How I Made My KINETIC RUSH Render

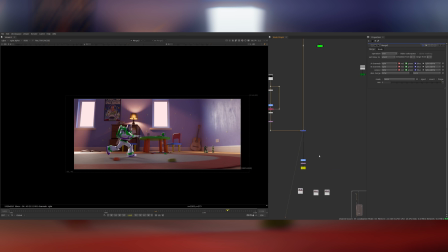495s
Then obviously the renderer of Buzz goes on top, and then at the bottom of the script I applied the same lens setup that I had for my Spider-Man video.
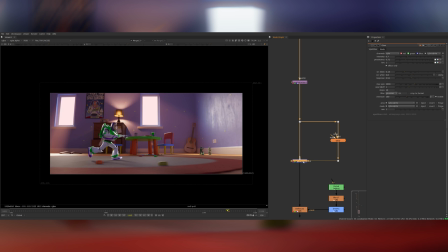501s
This includes some lens distortion, chromatic aberration, some slight softening at the edges of the frame, and also a soft glow applied to most of the highlights in the shot that gives them a bit of bloom.
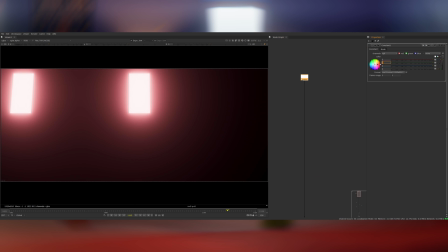510s
I also applied a glow specifically to the windows, I wanted this to be quite strong and have a really soft fall off so I did it separately to the rest of the shot.
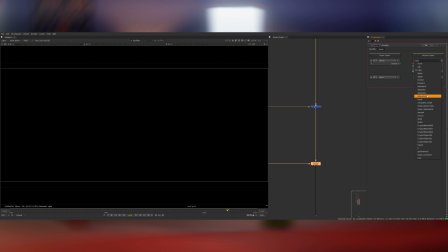516s
Then I shuffled the depth path from the room utility into the mainstream and used it inside a boker node to add some 3D defocus onto the renders.
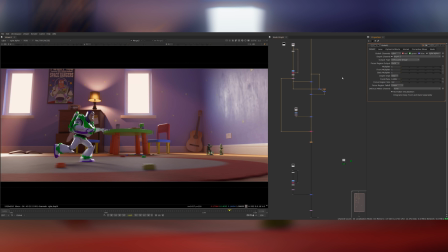523s
I set the focal plane to be exactly under Buzz's feet and then widened it slightly so the shot wasn't too shallow.
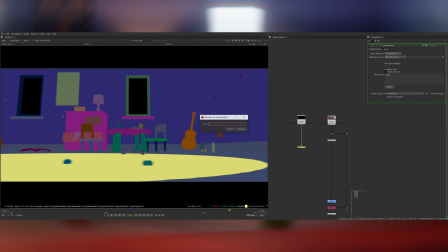528s
Then I started using cryptomats to make some more minute tweaks to things in the background. I increased the brightness of the rug under his feet slightly and warmed this up a bit as well.
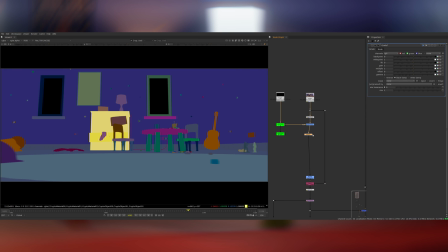537s
The wooden drawers in the background felt a bit dark so I gammered them up to show a bit more of the detail in the shader.
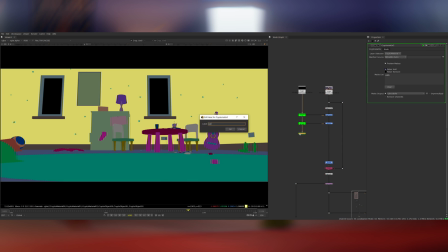541s
I also made a matte for the walls and took some of the red out so they were more of a pure blue. The warm glow from the windows was throwing the colours off slightly.
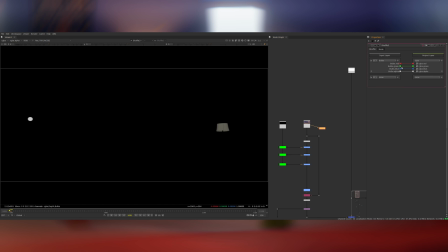548s
I included a transmission colour part in the render of the room. This allowed me to isolate the bulbs in the lights.
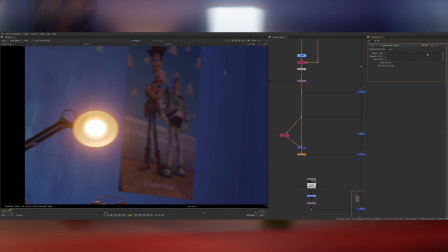553s
I started by softening the bulbs a bit by adding a localised glow and then for the desk lamp on the left hand side I also created a spike ball lens flare.
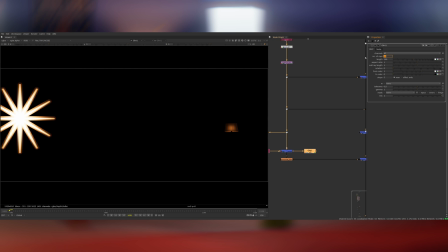560s
I did this using the glint node in Nuke. I set the number of rays to about 15 and eroded the source down to make the spike ball skinnier.
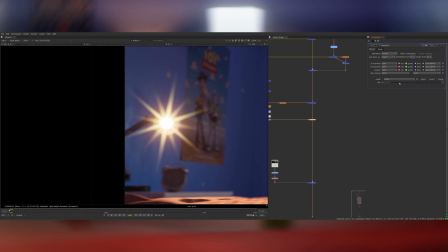567s
Then I put this over the top of the bulb and mixed it back so it's really subtle. Next I wanted to add some additional detail into the volumetric pass.
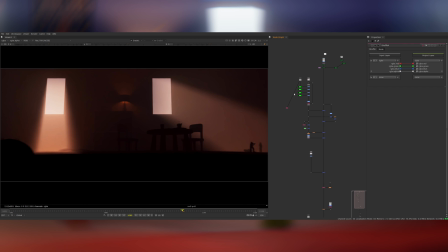573s
For some reason the shaft of light on the right was a lot dimmer than the one on the left so I used the position pass to balance it
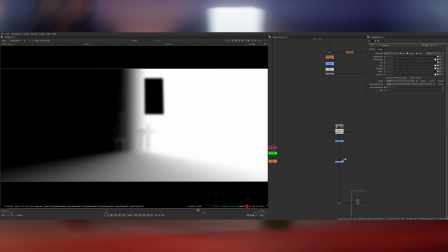578s
out by creating a mat for the right hand side of the room and using that to multiply up the right hand side volumetrics.
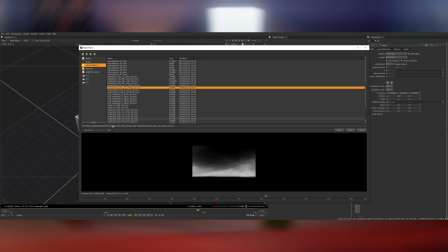584s
Then using the 3D assets I'd exported from Blender I created a card in the middle of the room and I bought in a 2D asset of some atmospheric haze and put that on the card.
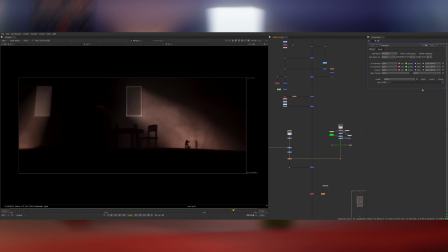591s
I can then multiply this over the top of the volumetrics to make it feel like there's some dust swirling around in the shafts of light.
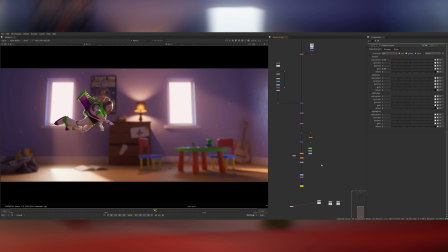598s
Here I'm comparing the current look of the comp to the previous version that I'd done just to make sure I was actually making it better and not worse.
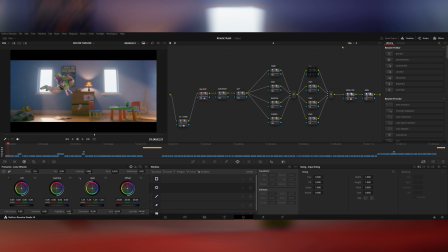604s
From here the final step is to hop into Resolve and do a colour grade to make it pop. I started out by finessing the exposure until I was happy then using the custom curves to create some nice contrast in the shot.
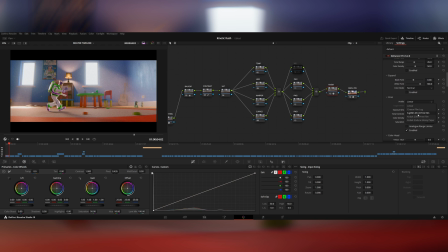613s
Following that I used Dehanser to apply a Kodak 2383 film emulation on top. This does some really nice split toning just like shooting on film where you get some blues in the shadows and some warmer highlights. I added a very soft vignette onto the edges of the frame just to darken them slightly and then I mucked around with the new color
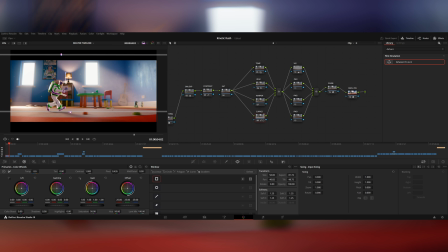628s
slice tool in Resolve 19 just to add some density into some of the colors and with a nice looking grade the render is complete.
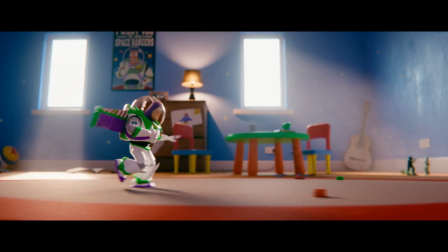635s
I think it turned out really cool. In total I probably spent about three days working on this. Part of that was on the live stream and then I've done a lot of it off camera as well Which is what you've seen in this video.
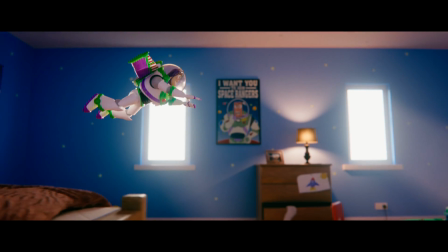644s
Hopefully you've enjoyed seeing my process when approaching a CG shot like this. Again, the assets will be on Patreon if you'd like to download them and have a play.
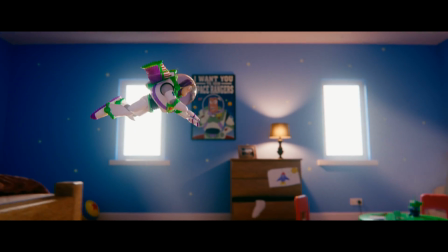651s
Thanks very much for watching and I'll see you in the next video.